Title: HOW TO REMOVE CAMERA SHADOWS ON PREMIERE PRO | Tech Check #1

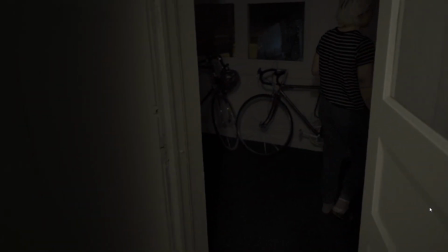[4:11]
She goes into here, by now you're following her because this is not brighter. You're looking at her, the shadow is gone. Right? So I'm just going to let you guys watch that one more time.
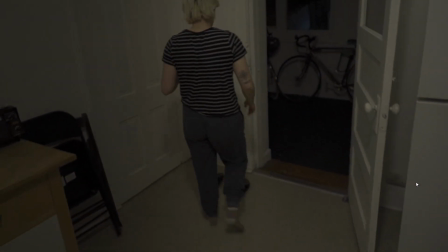[4:24]
There's the beans, she's walking. Now instead of focusing on her feet, which is where my eye goes the first time,
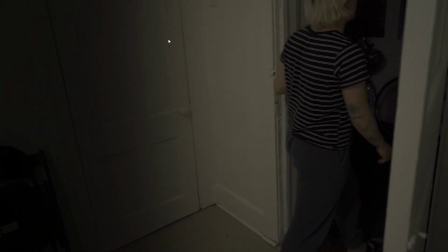[4:32]
I'm going on this you see it slowly crawling in there then it moves with the camera and sticks
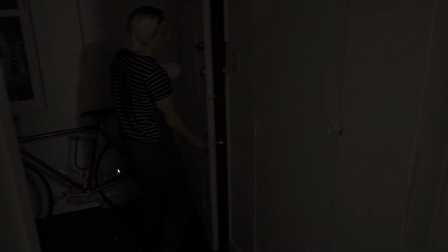[4:37]
on the wall you still see a little bit of shadow there but you know I showed this to Riley first time she saw it she didn't see the shadow she thought it was a different take and same with me if I'm if I'm
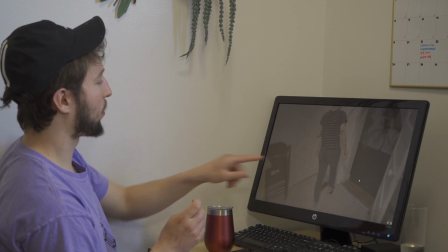[4:50]
watching like I'm trying to watch on the first time for viewers who would watch that episode for the first time I'm watching her feet you're the mood is tense
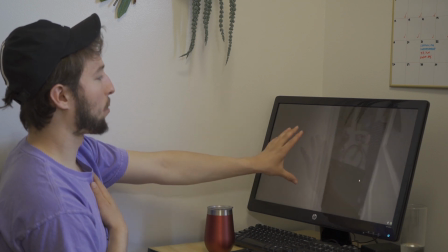[4:57]
you're watching to see what she's doing where is she going and now this wall is darker than her so your eye goes to her. So that about does it for tech check on don't feed the rats which was removing the shadow off the wall. Now I'm going to pass it off to Riley who's got some exciting information about episode three.
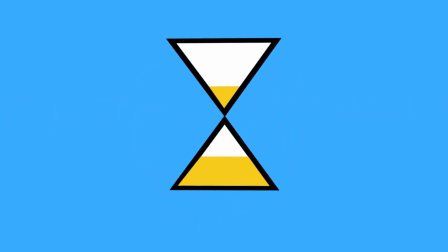[5:16]
Let's hear it Riley. Hey guys I'm Riley and I just want to talk to you a little bit about episode three. I want to start this off by thanking everyone who submitted their frames for our freeze frame challenge. Thank you thank you to Quinn first of all who gave us the first frame and gave us the idea for this episode. I also want to shout out Bryce, Rit, Steve, Kendall, Derek, Erica, Jalen, Jaleel, Kayla, Jake, Anita and Steve, Kay, and Asuka. Thank you all so much for all of your awesome submissions. It was so great to get all of your frames in. As you all know, it's Friday. You may be thinking, where is episode three? It's coming next week, May 1st we're gonna be premiering it on YouTube that means at 4 p.m. If you're on the video you're able to watch it in real time with everyone else who is on the video We can chat and just do something that's a little more fun than just watching the video isolated by ourselves